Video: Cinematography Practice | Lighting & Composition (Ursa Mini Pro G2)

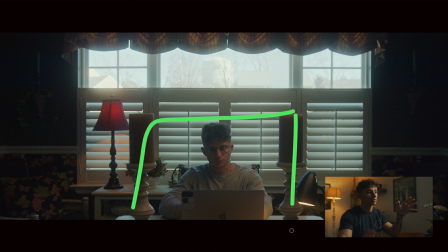[4:07]
So it almost creates like a little box around me that creates the frame that's smaller within the bigger frame here. The next thing I want to know is the sky right here. As you can see, it's pretty fully exposed. So the reason why everything looks a little bit balanced is because I had four stops of ND in to make sure that I was exposing for the window here and
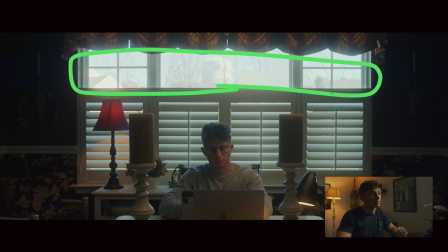[4:26]
when you're exposing for the window and you don't have anything lit yet everything that'll be in the shadows will really be dark in the shadows so I had to make sure the exposure of the interior here brought up enough value so it matched with the outside and looked realistic and I wasn't pushing the camera's ISO.
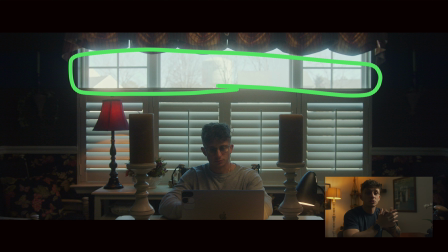[4:45]
So first thing let's look at is this entire scene just exposed for the window.
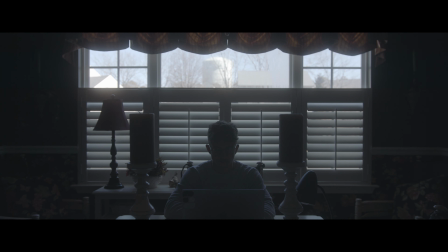[4:49]
So as you can see the window is exposed really well but you can't really see much of anything because there's nothing inside the room that is being lit. So one of the first things I do when I try to light a scene is look for any use of practicals and
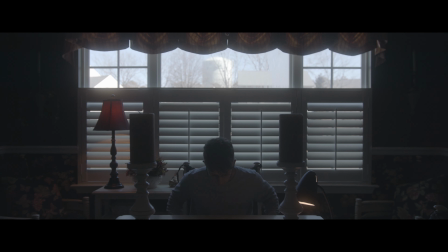[5:02]
the scene that I was going for for this was just me sitting at a desk going through my laptop writing some notes whatever it is and so I grabbed a desk
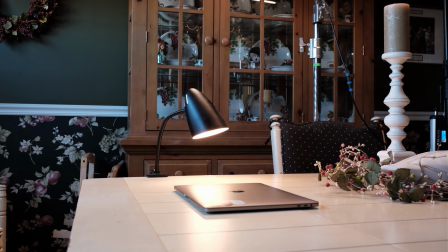[5:10]
lamp from a different room attached it to the table and instead of shining it directly at me where the light would be a bare bulb would be pretty harsh on my face I shined it down onto the table so that light would be reflected and bounced onto my face so it's a little bit softer that lamp itself had a 2200 Kelvin watt light bulb so it was fairly warm I also noted that the background was a little
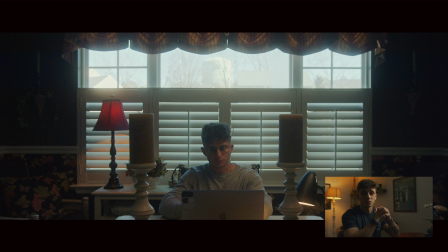[5:32]
bland and needed a little bit of color contrast coming from the blue windows so I added another lamp in the background as you could see right here and this one was a 2000 Kelvin lamp light bulb and the thing that's really cool about this shade is it's red so it already illuminates a
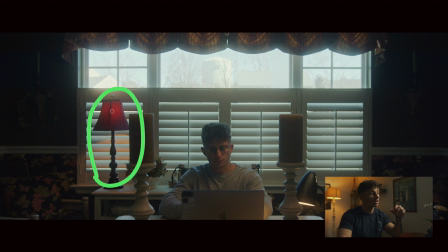[5:48]
very warm color that separates it from the rest of the image and if you look on to the blinds here it creates a nice kind of like blue blue orange blue orange gradient which I thought was kind of interesting a little separated from the rest of the windows and the other thing I want to note is looking at this image even though as it our job as a cinematographer isn't production design we have to make sure that the image looks
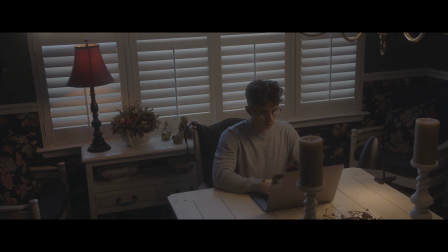[6:15]
and feels the way that we want. So selecting this room had a lot of interesting wallpapers, it had some candles, and it just looked the most interesting to me compared to a room say with just white walls.
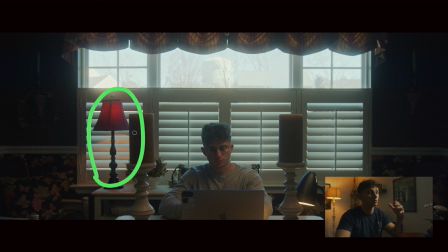[6:28]
And having this lamp here with the red lampshade played really well with the color palette and tone of the wallpaper and the pillow. So that's something to keep in mind as well when you're shooting a specific scene. Alright so now after seeing what the practicals do to the image here, let's take a look at what this overhead ambient light is doing.
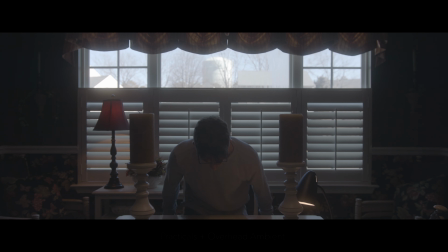[6:46]
So for the overhead ambient light, I used a four foot nanlite pavo tube, and I set that to 3200 Kelvin. So it was a little bit warm, but it wasn't as warm as the lamps. The reason why is I didn't want to flood it with a warm tone and completely contrast the color from the outside.
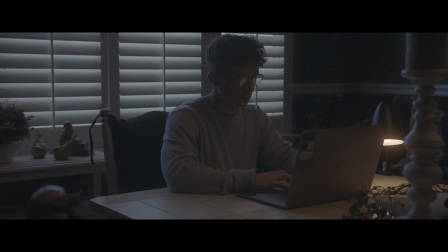[7:02]
I wanted to make it slightly more neutral, but still have a bit of a warmer hue.
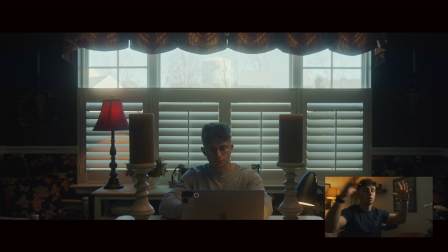[7:07]
So a few things that this overhead does is just create a general overall ambience in the room it kind of brightens up the entire image the reason is because it's coming down and it's kind of bouncing off of this white table everywhere and since it's a tube it's kind of spreading out evenly and soft and it's not just coming directly down so it's spreading and bouncing everywhere so it's just overall raising the ambience of the room second
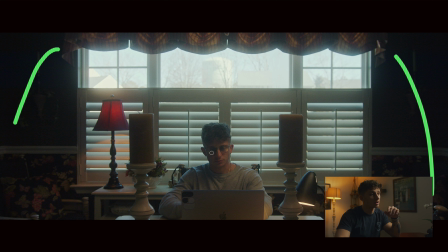[7:31]
thing that it does is create a nice top light on my head right here as you can see these little kind of highlights in my hair. And the other thing it does is create a little highlight on these candles, which kind of shows that there's like a light being illuminated from over top, like it would be a chandelier. So it's kind of faking it without showing it because you would naturally think that there's like a chandelier or some sort of light source coming from here, but you wouldn't think that it's obviously a tube. So that's just a great way to kind of fake overhead lights from chandeliers is adding like a tube or some sort of soft source to disperse the light evenly throughout the image and bring up the overall ambience and create a nice top light.